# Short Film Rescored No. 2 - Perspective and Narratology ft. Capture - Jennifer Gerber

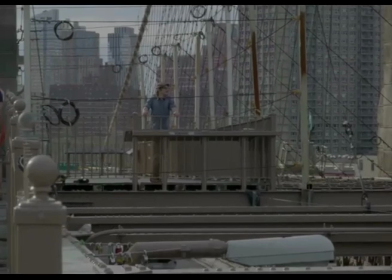[4:13]
At what point do what emotional responses need reinforcing here? Does a man walking across a bridge need any help evoking an emotional response?
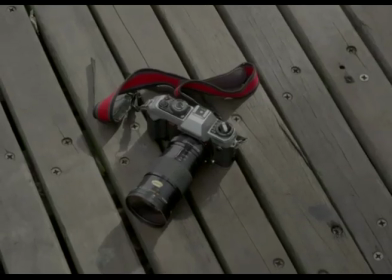[4:20]
Does finding a camera on the floor? Should the music follow the man's perspective, the audience's, or some kind of all-knowing third eye?
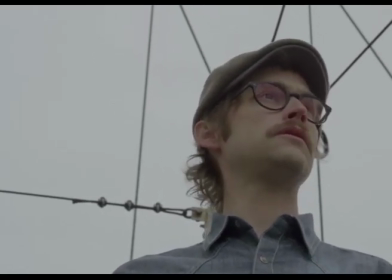[4:27]
Who is watching this man? How much does the music know?
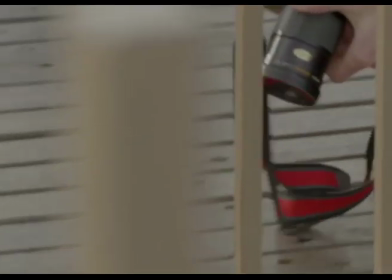[4:30]
Do the sinister undertones need preempting, or does the filmmaker want to keep those as a surprise and convince the viewer they are watching something more light-hearted?
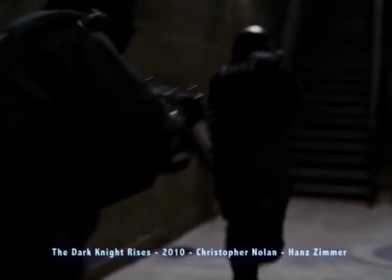[4:38]
By their nature, films are very manipulative things.
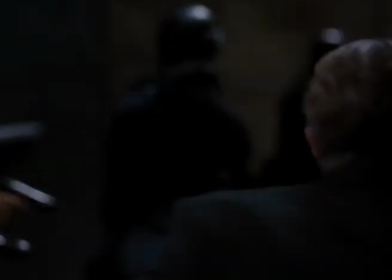[4:41]
The camera chooses where to look for us, and the music chooses how we feel, and really these are all choices made by the director.
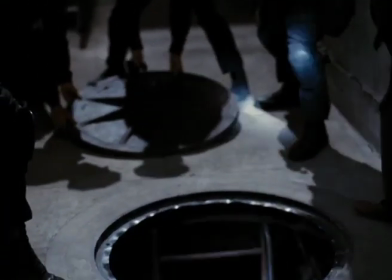[4:48]
As Guido Helt says in Music and Levels of Narration in Film,
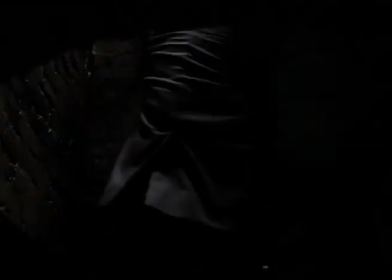[4:51]
this is the equivalent of narrative situations in real life, A friend telling us over a pint in the pub what happened to her that day,
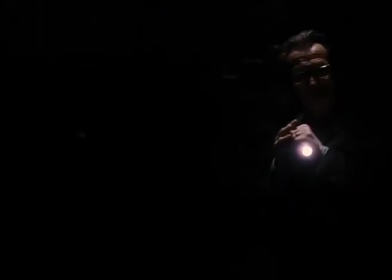[4:57]
using the selection, restriction, and ordering of information, but also rhetoric, gestures,
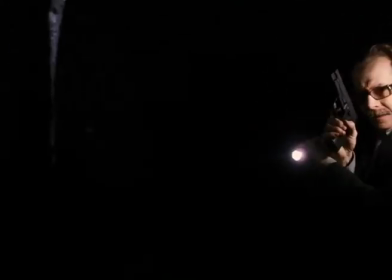[5:02]
and facial expressions to make the story suspenseful, funny, harrowing, or whatever else she may want it to be.
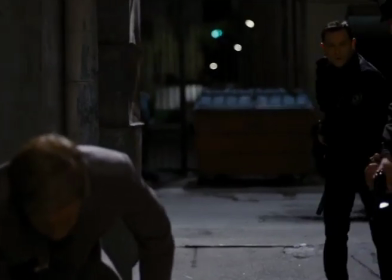[5:08]
But we assume that the facts of the story are out there. Telling them means to present them so as to achieve a certain effect. This aspect narrative concerns the means to present a story effectively, wherever that story comes from.
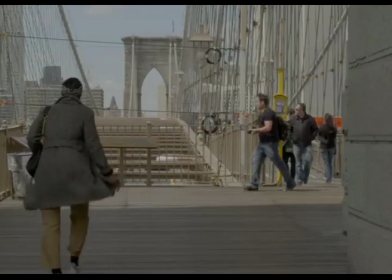[5:19]
Without having the director to talk to on this occasion, I had to make these choices for myself. I could start the music here,
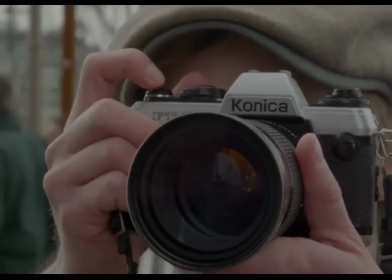[5:28]
or here, to introduce the idea that there might be more than meets the eye to this camera.
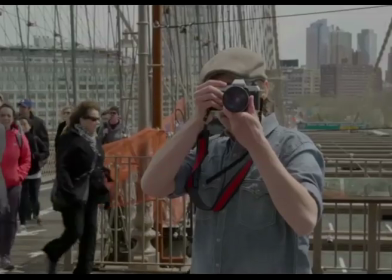[5:33]
The soundtrack could also begin here, to change the mood from a man walking around to this mysterious cat and mouse game.
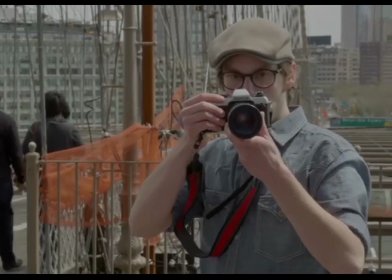[5:40]
Here feels like there's a change of tone in the film, almost like the main character seems to be a bit more aware that something might be a bit sinister, but at the same time he can't resist looking.
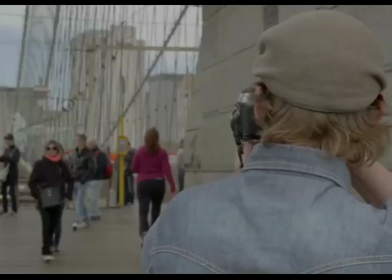[5:48]
There is a difference when he raises the camera this time, almost like he can feel where the woman is standing, rather than being surprised to see her like before.
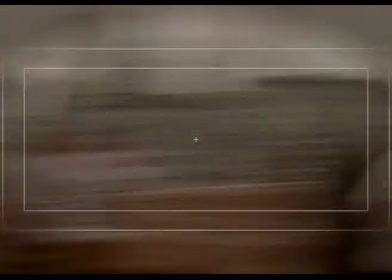[5:56]
I felt like this was something that needed emphasizing.
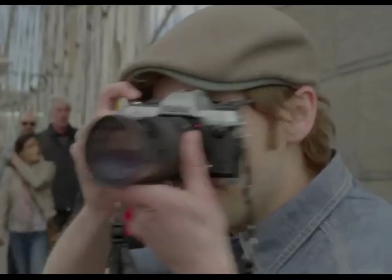[5:58]
Another question I had about this film is that there's a lot of change of perspective between the film camera and the character's camera, and was this something that needed to be highlighted?
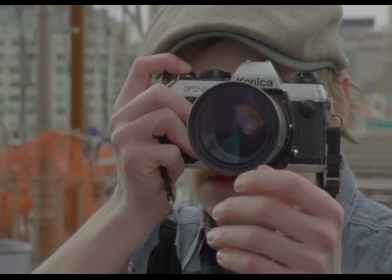[6:07]
Does there need to be a different sound world or a sound staging in the camera lens because it's a different world?
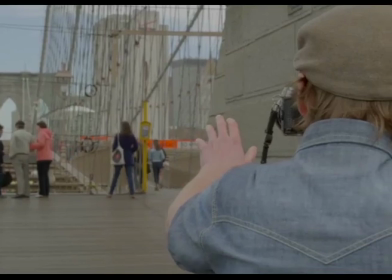[6:12]
Is this a jump scare or a more romantic moment?
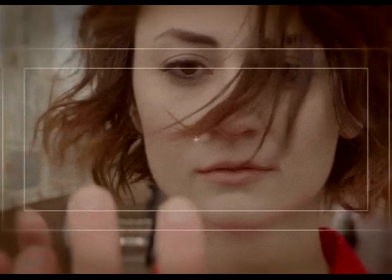[6:15]
The film up to this point could be put across as a romantic chase, and the hand reaching out here could be scored as either intensely scary or like a romantic longing.
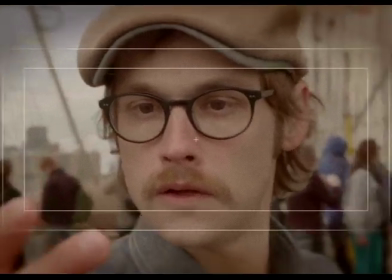[6:23]
Another point I had to think about was the reveal around 2:27. Here we realise what's happened, but the character doesn't until 2:33.
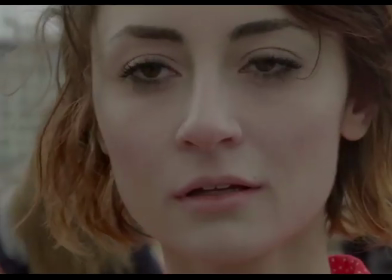[6:31]
Which reveal is more important and therefore needs highlighting more?
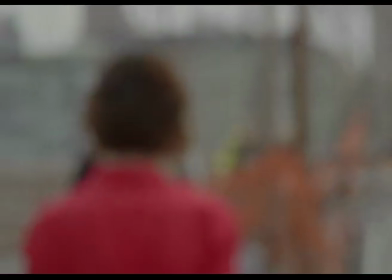[6:34]
A lot of decisions I came to just arose from trial and error and seeing what was more effective, but this is definitely the kind of thing having a director to talk to would be very helpful for.